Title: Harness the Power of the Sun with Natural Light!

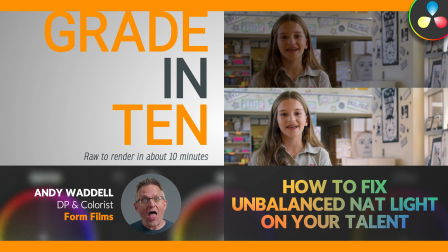What's going on, everybody? Andy Waddell with Form Films. Welcome back to Grade in 10.
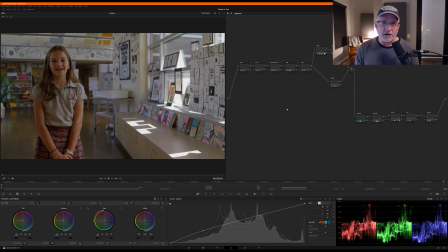Today we're going to tackle a little challenge with natural light. All right, here is our shot.
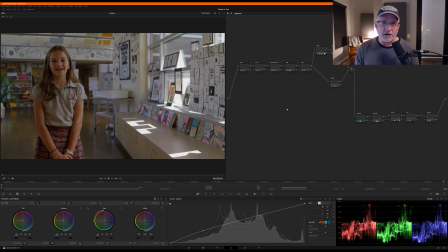So this is from an interactive experience we did a few years back, running around, shooting run and gun interviews with teachers and staff at a private school. It's on our website. Check it out, formfilms.com/interactive. But here's the situation. You walk into the art room, you get this beautiful natural sunlight in the afternoon coming through the windows.
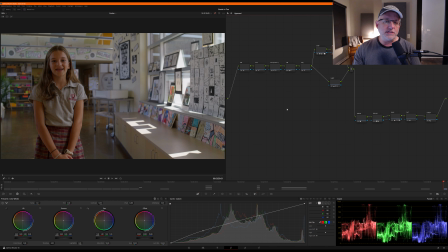You want to illuminate your talent with that. You're just running with a camera and some bounce cards. You got nothing else. And of course, the artificial light is not going to match on temperature. So what do? Well, in this case, we leaned into capturing the windows at the proper exposure,
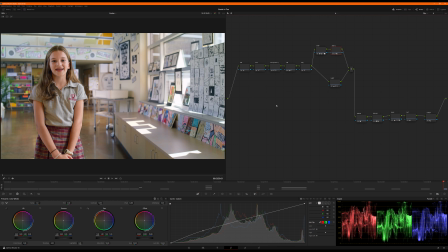knowing we would bump up and work with the talent on the back end. So kind of a quick decision on the spot. You got to make them. And in the end, it went from this to that.
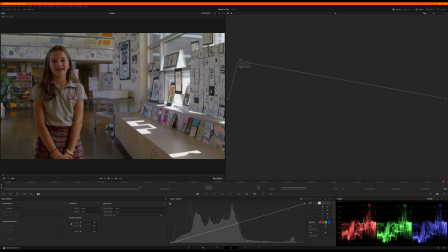So that's where we're going to take it today, is make this room feel bright and present with all these nodes right here. So let's get it going. I'm going to kill everything right there. We'll start from scratch. Out of the gate, going to denoise my image.
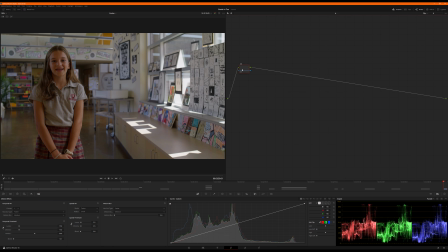This is shot on the red Gemini 5K, by the way. Not much noise in the shadows. I think we were shooting at 400 ISO. I don't remember for sure. I could double check. This is about 3 years ago. So it's been a while. I've slept since then.
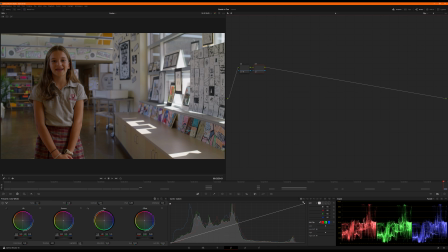All right, up next, I'm going to adjust exposure overall, and then we will adjust the left side of the frame.
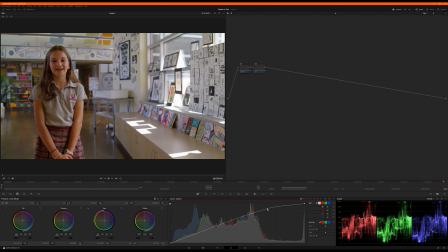So watching my scopes. I've been in audio world today a little bit. Watching my scopes, we don't want to crush what's happening outside, especially like right in this area, but I do want
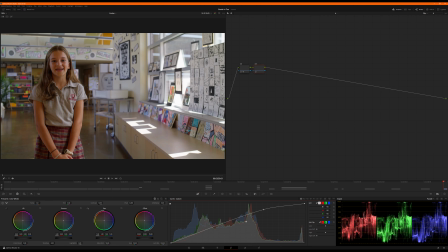to grab everything and just lift to get the right side of the room feeling a lot more present without blowing out too much, if at all, right up at the top of 100% on my scopes there on my parade.
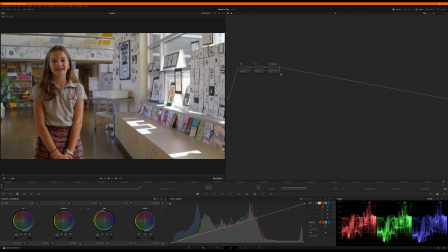I'm going to put just a touch of lift down here in the lower shadows. Okay. Next up, I'm going to do exposure frame left.
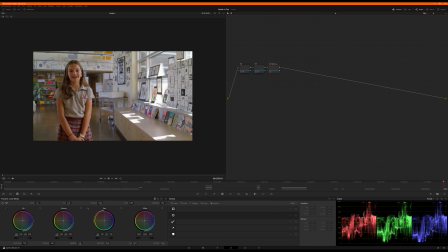So this shot was intentionally framed very close to 50-50 split on this wall right here. Kind of wish we had moved this cart now, but that's beside the point. So what I'm going to do, jump over here. We're going to balance this shot. This is kind of the biggest challenge in this shot, is just getting this thing balanced out
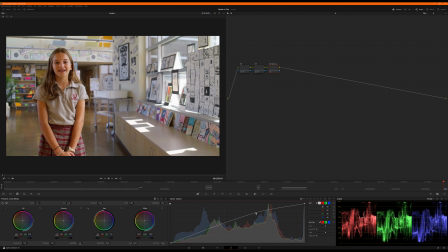so that she feels as present in the room as the pictures on the wall. So we're going to draw out our mask. And then I come over here and we're going to punch the left side of the room up. Kind of close.
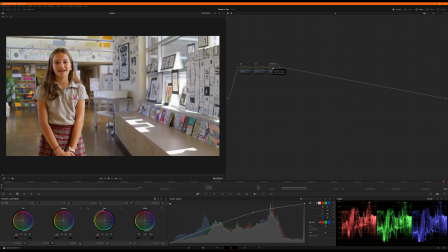I don't mind it being a little bit different since it's not where the window is, but I want to basically get my talent where I want her now. And that's going to be kind of the guiding factor here. So let's go with that for now. I like to work, keep moving, come back, tweak. You're never going to get it perfect the first time per node.
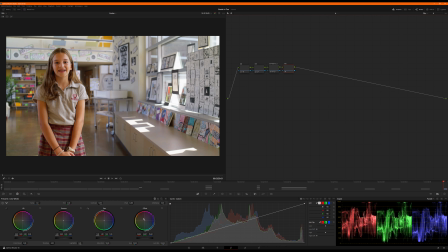You can try, but it's not going to happen. Okay, primaries. Let's just grab our offset right here, and I'm going to roll the wheels. Just going to cool down the image a little bit, balance out my highlights a little bit.
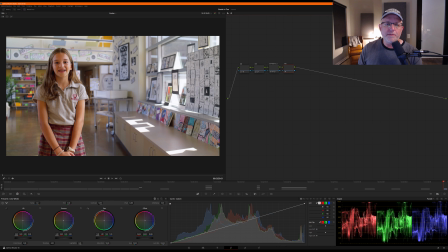I'm not doing a whole lot, just a touch. This is really, really touchy. I don't want to go too far.